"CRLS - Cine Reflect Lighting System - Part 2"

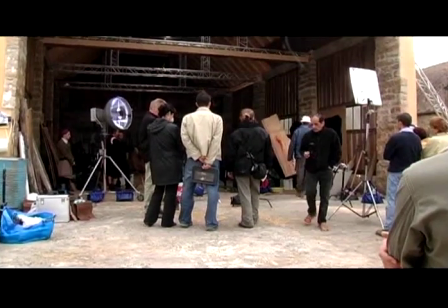(4:23)
Again, I used only the ReflectLight system for the whole film, and again,
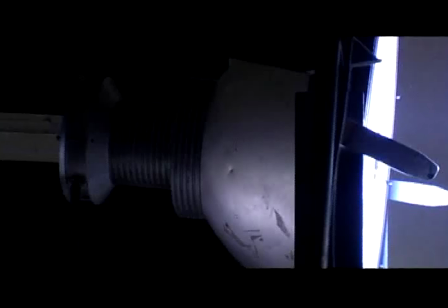(4:28)
I had enough with a total load from 6 kilowatt, except for the studio part.
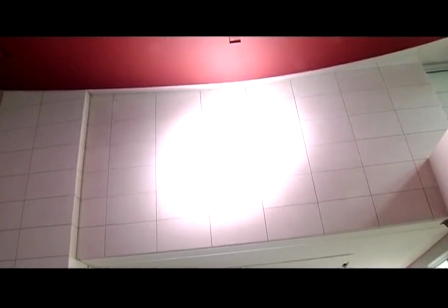(4:36)
Here for example,
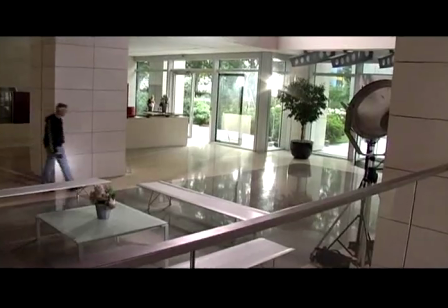(4:37)
we could bring easily a sunny atmosphere into a hall on a grey rainy Parisian day by one 1,200 HMI
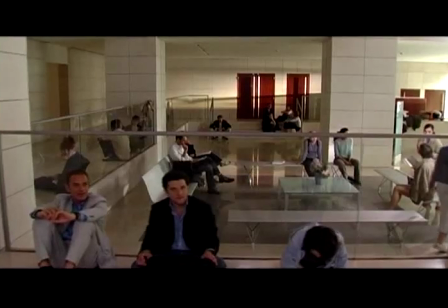(4:46)
parallel beam luminary with a four reflector frame outside and
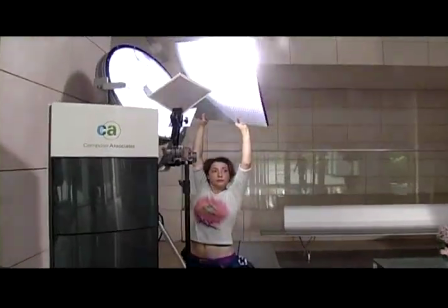(4:51)
another 1,200 with a few effect reflectors inside.
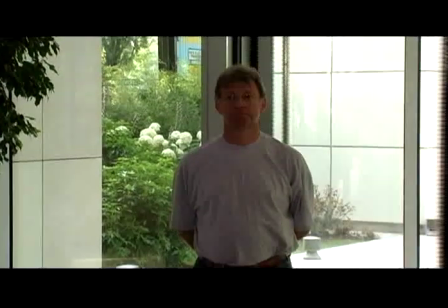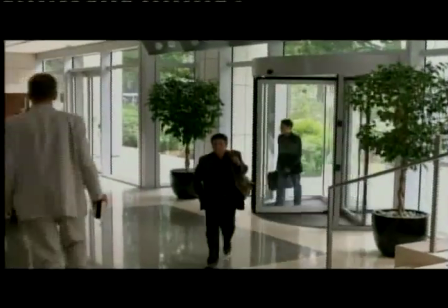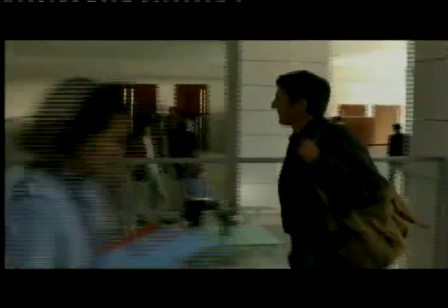(5:06)
Due the reflect light system enables a very fine and precise designing of the appearance of lights and shadows,
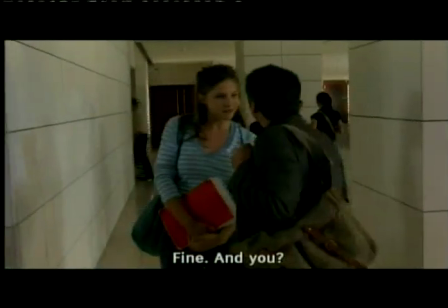(5:14)
in other words,
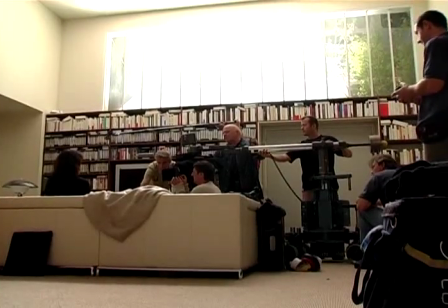(5:16)
the easy control and creative modulation of the more narrow contrast range, it
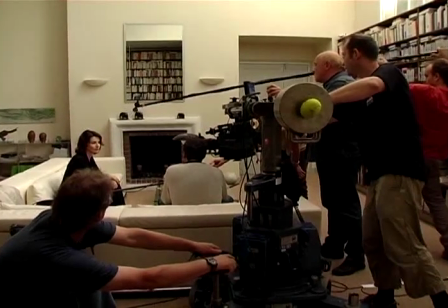(5:26)
was not at all complicated to handle the requirements of electronic image acquisition.
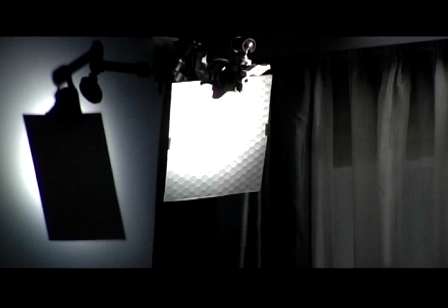(5:37)
Especially in the very dark scenes, I could achieve even further improved results than on film.
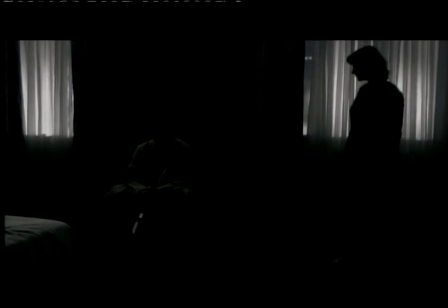(5:46)
First, because of the nearly noiseless images on the 35 theatre copy, and then,
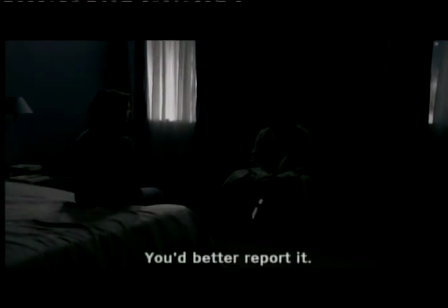(5:55)
thanks to the special quality of the Reflect Light system in producing
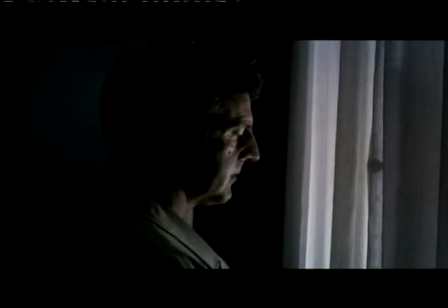(6:00)
a very soft but nevertheless less remarkable modulated light distribution.